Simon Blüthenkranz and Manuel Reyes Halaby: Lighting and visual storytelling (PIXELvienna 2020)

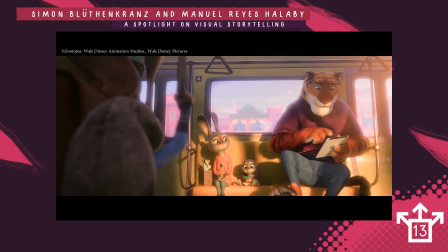In this part of the story, if you've never seen Zootopia, Judy had this press conference that predators are dangerous. So in this shot, the lighting artist separated the predator from the prey with a gobo.
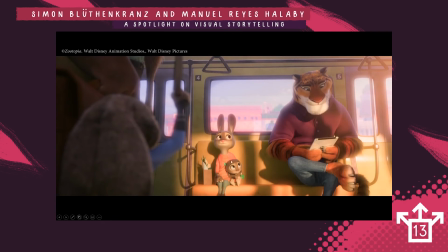You really have a clear line between them, and basically Judy split them apart, and that's part of this shot. What you can also see in this shot is that not only the gobo splits this shot apart, but also hue differences.
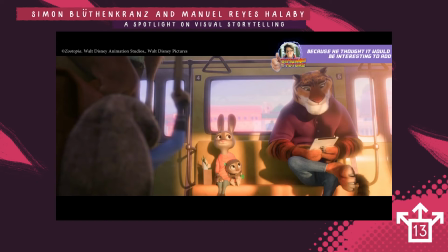You can also see Judy Hopps very desaturated and more cold. And the other part of the image is warm. This is also there to convey mood.
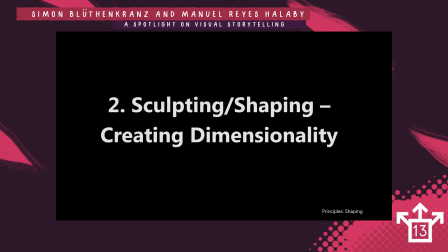Let's go to sculpting and shaping. I know the talk is really short, so I can't really go into shaping and sculpting as I would like to.
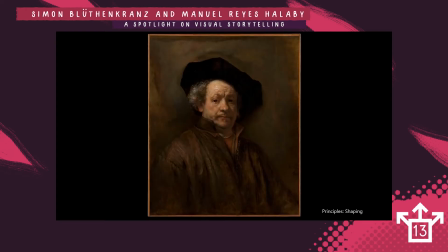This is Rembrandt, and probably the most of you know what I'm going for. It's Rembrandt Lighting. And what is Rembrandt Lighting?
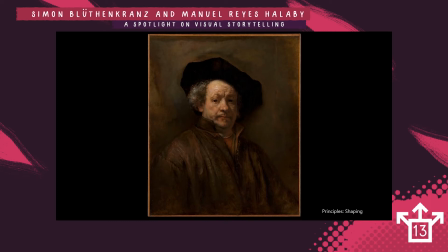It's this special precision of the key light that just brings out the most shape in a character.
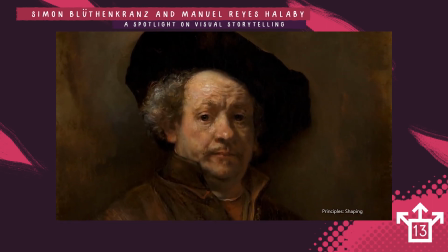And the way you can notice Rembrandt Lighting is this Rembrandt triangle here underneath the eye. And you can watch probably every movie in the book and you will see Rembrandt Lighting, live action, animation.
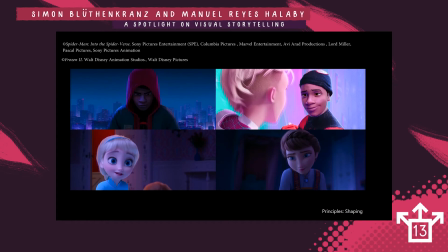Here are just a few examples about the Rembrandt Lighting. You have here the triangle, you have here the triangle, you have here the triangle, and you have here the triangle. Of course, by stylist characters, it doesn't have to be a triangle because stylist characters have really exaggerated shapes,
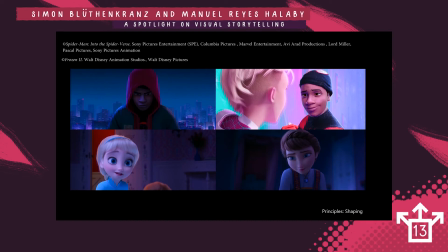but it should look more or less like this. So let's talk about mood.
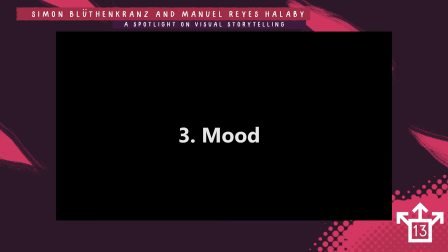When it comes to mood, a lighter has a big toolkit at his disposal. You can do so many things with your lights to create mood.
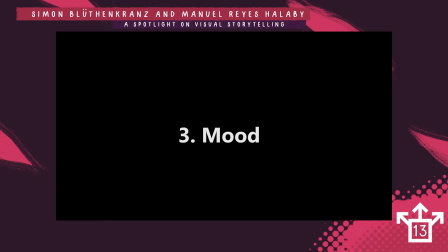If it's the color of the light, the sharpness of the light, and also what I will talk about now, contrast ratios.
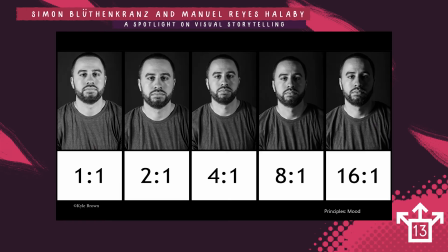What you see here is a contrast ratio chart, and you see from left to right a high key image, so an image where the key light and the fill light has the same value, to a low key image where you have a lot of contrast.
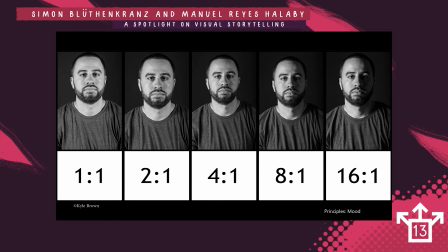And this is what we call contrast ratios. And I have an example later where you can really see the difference contrast ratio can have in a scene.
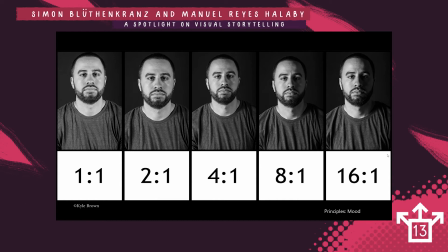So let's look at some pretty images again from Zootopia. I'm not sure how many of you have seen Zootopia, but in this scene,
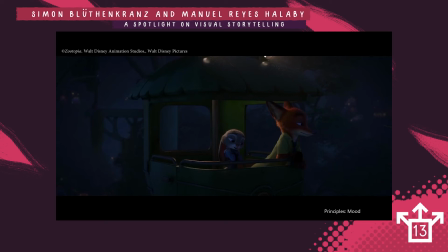Nick tells the story about his childhood and how he was treated as a predator. And he tells the story, and you really need to see what's going on in the lighting here.
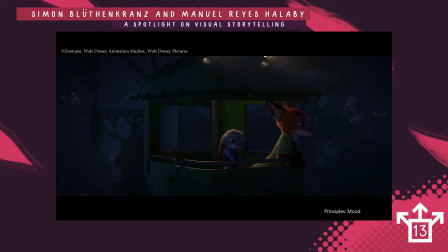So now it's really cold. You have really harsh shadows. Everything is backlit. So it's a really cold mood and cold environment. And then he gets his story off his chest.
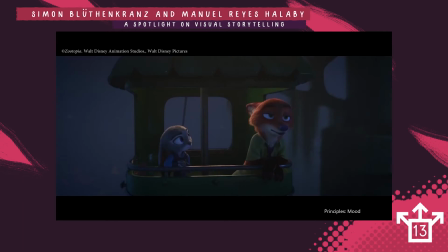He tells his story, and what you see with the scene, it gets much warmer.
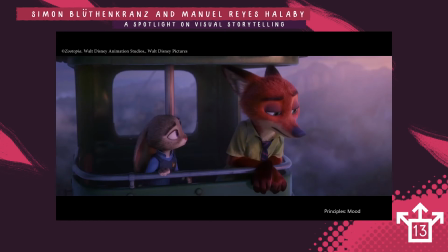It gets brighter. You have more key light in their faces, and it just looks warm again.
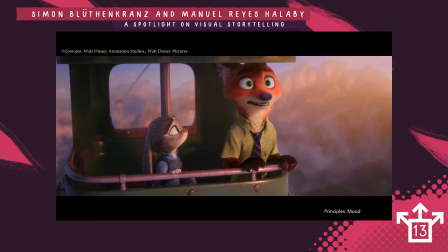It gets way more warm in the scene.
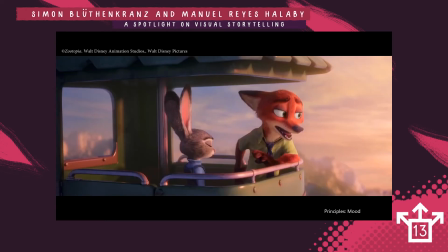It gets warmer and warmer because he opens up, and of course he feels better when opening up to her, and you really see this happening in the lighting.